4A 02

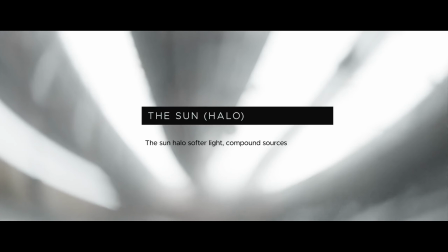(16:34)
The other thing that is characteristic to the sun as a light source is a brighter patch of the sky around the core, a halo, or how do you call it?
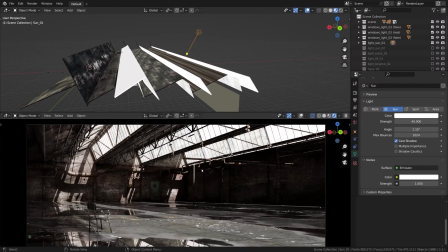(16:42)
It should be softer than the core but still pretty directional, worth imitating in other words.
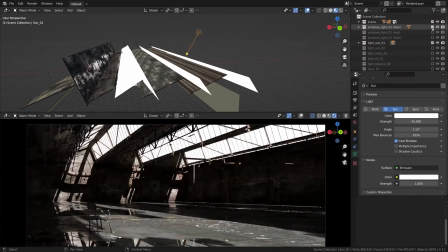(16:48)
I'll disable the window light for the moment, maybe accept the sky exposure so it's still easier to work with the motivation in place. So the Light Sun 02 collection is our secondary sun lamp imitating the brighter patch of the sky.
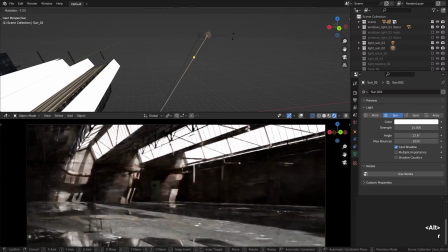(17:03)
As you can see, this second sun is not even aligned with the rotation of the main one, but it doesn't really matter as we will see in a moment. Well, it could be aligned, but that's not something we should worry about as it will blend in with other lights. Oh, it's also worth mentioning that it's also less powerful.
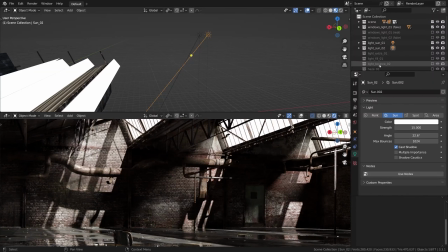(17:22)
So what this secondary sunlight gives us is extra gradients and extra complexity, which looks great, even though it somewhat blends into the environment. How soft should it be is totally up to you.
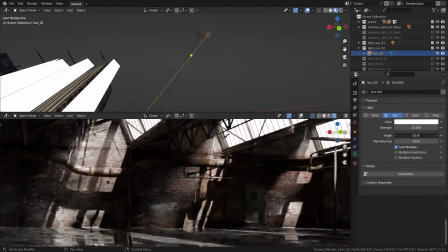(17:37)
I went with the moderately high value in the angle property to keep the beam focused, but blurred at the same time, if that makes sense. That was the second or secondary component of the sunshine. There is a third one though that we will have a look at next.
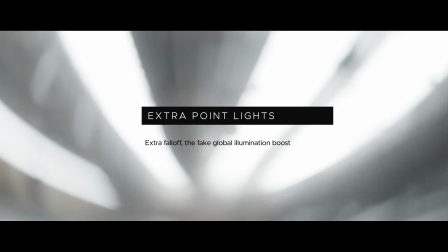(17:58)
As we've been mentioning throughout the course, gradients are awesome. There can't be enough gradients. Well, there could be, but nevertheless, worth a try definitely.
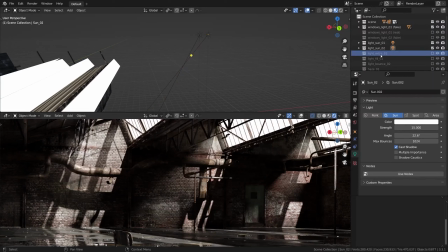(18:10)
I'm gonna open the light_extra folder, then show overlays. And maybe it will be better to switch everything off just to see this layer better.
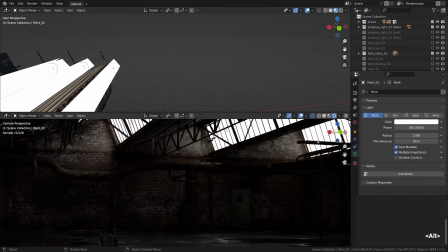(18:23)
So basically we have a few point lights outside the window frames near the wall, as if to give this area a global illumination boost. As if the sunlight, is bouncing around or something, in hope that it will help us to squeeze even more fall-off out of this setup once all other sources are on.
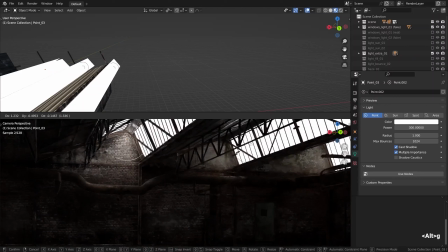(18:42)
It is pretty similar to what we did in the monastery dungeon lighting setup,
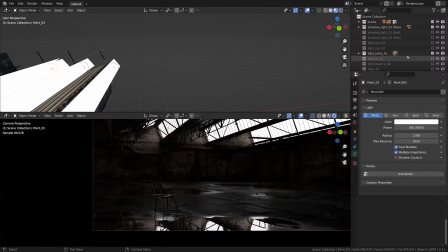(18:47)
and it will also leave some extra reflections here and there, but I think we can accept it as a feature.
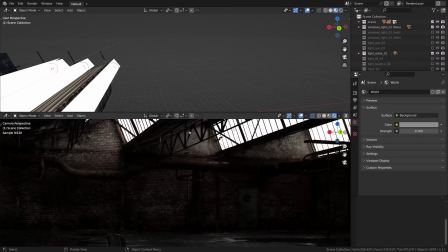(18:53)
So this is our extra global illumination. I think we can think of it in this way.
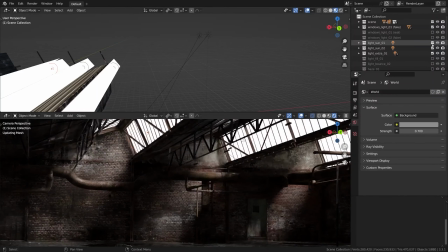(18:59)
Now with the rest of the sun layers, I think it should look pretty good.
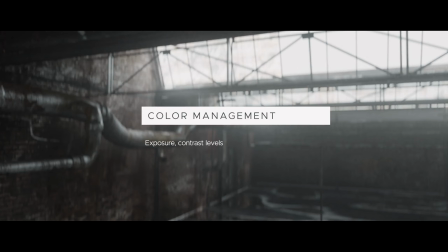(19:05)
That is our sun, basically a compound light source with a harsh and powerful core, the softer secondary source, and the GI boost for extra fall-off on top of it. All of that should look even better once blended into the base light that we had before.
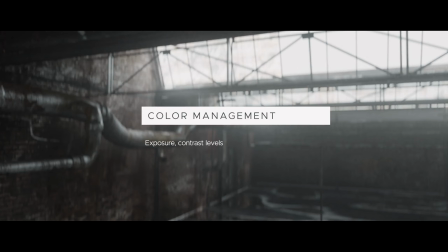(19:21)
Now this part of the lighting setup feels complete to me. That is the second milestone, I think. The first one was tackling the skylight. Okay, before wrapping this mini section up, let's have a look at a quick comparison.
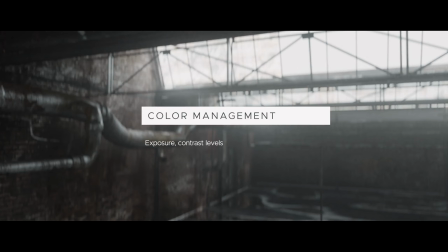(19:36)
Here's the core of the sun, with some softer secondary sunlight added in. This is the effect of the extra point lights. And finally, this is how it looks with the window light that we have set up previously.
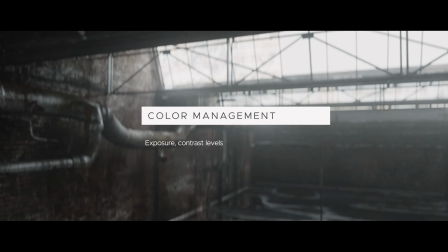(19:53)
At this stage of the lighting process, when the basics are nailed, I usually get back in my thoughts to contrast, namely the contrast ratio between key and fill as a major creative decision that has to be made.
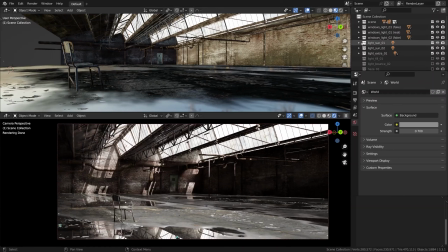(20:05)
The point is to nail the final look via getting to the right contrast ratio that looks best and closest creatively to the look we are going for. The Color Management tab has some awesome tools for such sweeping changes, like exposure for example.
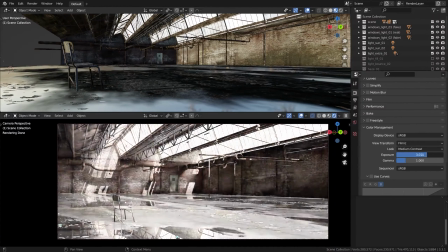(20:21)
Crunching down the light values or letting more light hit the sensor affects the contrast ratios among other things.
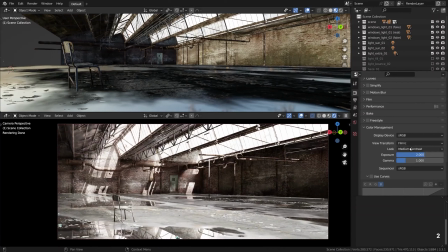(20:28)
And then it goes through the Filmic View transform and various contrast presets that also play their role in shaping the light values within the image.
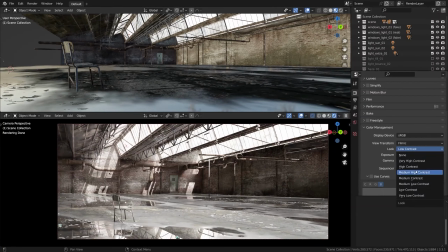(20:36)
So that's where we can play with the big changes. We will get to that later on though.